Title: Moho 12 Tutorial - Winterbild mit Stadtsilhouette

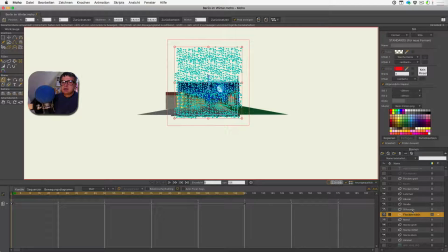(16:19)
Also die ganz kleinen Flocken, die sind hinter der Silhouette. das heißt
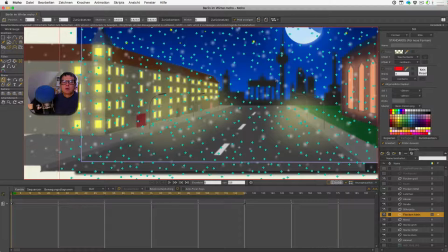(16:24)
auch hier hinter dem fernsehturm zum beispiel da gehen die also der fernsehturm verdeckt die hintersten ganz kleinen flocken dann habe ich die mittleren flocken die sind
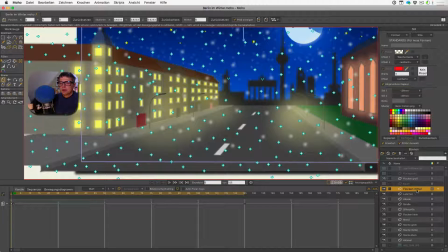(16:42)
Und ja, eigentlich hier vor allem. Und dann die großen Flocken ganz vorne. Und dazwischen ist dann noch der Baum.
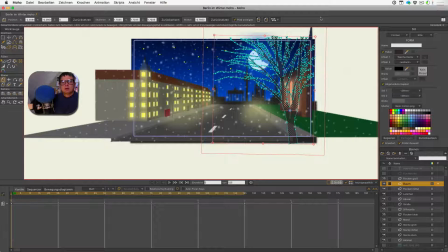(16:56)
Und zwar habe ich tatsächlich hier noch die Silhouette von einem Baum nachgezeichnet,
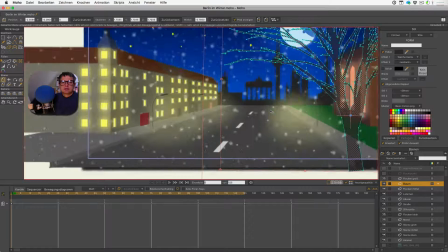(17:05)
auch von dem Foto. Also ich hatte das Gefühl, es geht einfacher, wenn man tatsächlich einen realen Baum nachzeichnet.
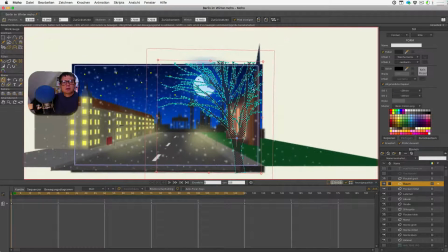(17:13)
Es sind sehr, sehr viele Punkte geworden, hat ein bisschen gedauert, auch hier mit so Löchern da drin. Geht aber eigentlich ganz einfach und das dauert ein bisschen, aber dann hat man da eigentlich auch nochmal so eine schöne Tiefenstaffelung. Und hier habe ich auch nochmal eine weiche Kante genommen, weil es eben ganz vorne im Vordergrund ist.
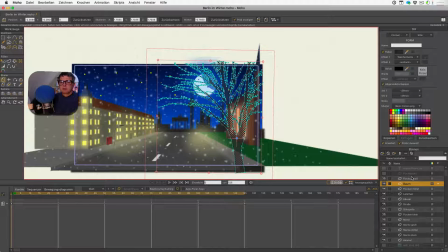(17:38)
Bei einem Foto wäre das so ein bisschen außerhalb des Fokus. Ja, und dann habe ich ganz unten hier noch mein Signet, mein Logo, also die URL zu meiner Webseite platziert. Und die ganze Animation ist natürlich sehr, sehr einfach.
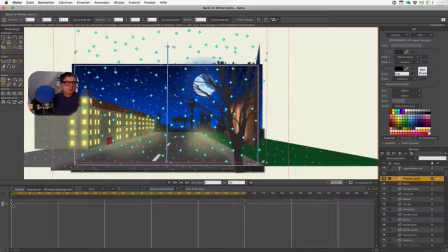(17:58)
Also es gibt hier ein Startbild und ein Endbild und wie man sehen kann,
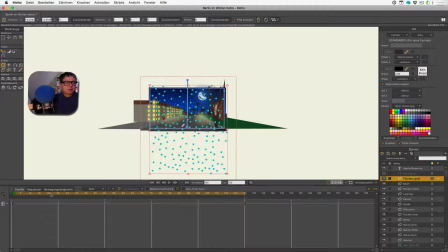(18:08)
ist einfach nur diese Ebene, geht einfach ganz einfach, ganz nur gerade runter. Hätte man jetzt noch so ein bisschen eine Wellenlinie machen können, habe ich aber nicht.
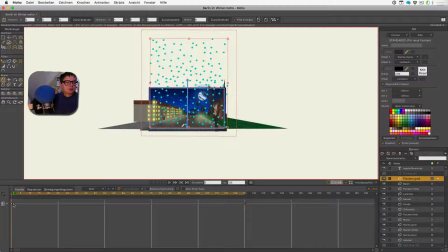(18:25)
wichtig ist hier eher noch dass man hier bei der animation nicht glatt sagt denn dann fängt sie langsam an beschleunigt erst und am ende bremst sie ein bisschen ab linear muss
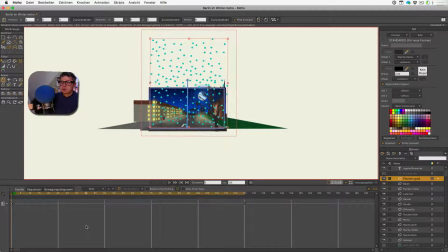(18:40)
diese animation sein ja das war schon so habe ich also dieses bild gemalt ich hoffe ihr habt genügend Anregung jetzt eure eigene Winter Szene zu zeichnen und die zu animieren. In meinem Adventskalender zeige ich euch bis Weihnachten jeden Tag einen Tipp zu Moho 12.
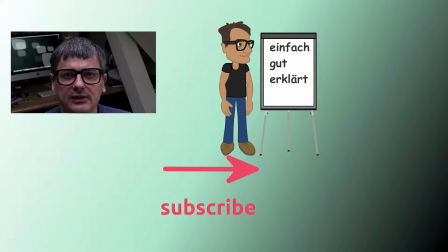(19:07)
Viel Spaß dabei und zeigt mir doch eure Kreation.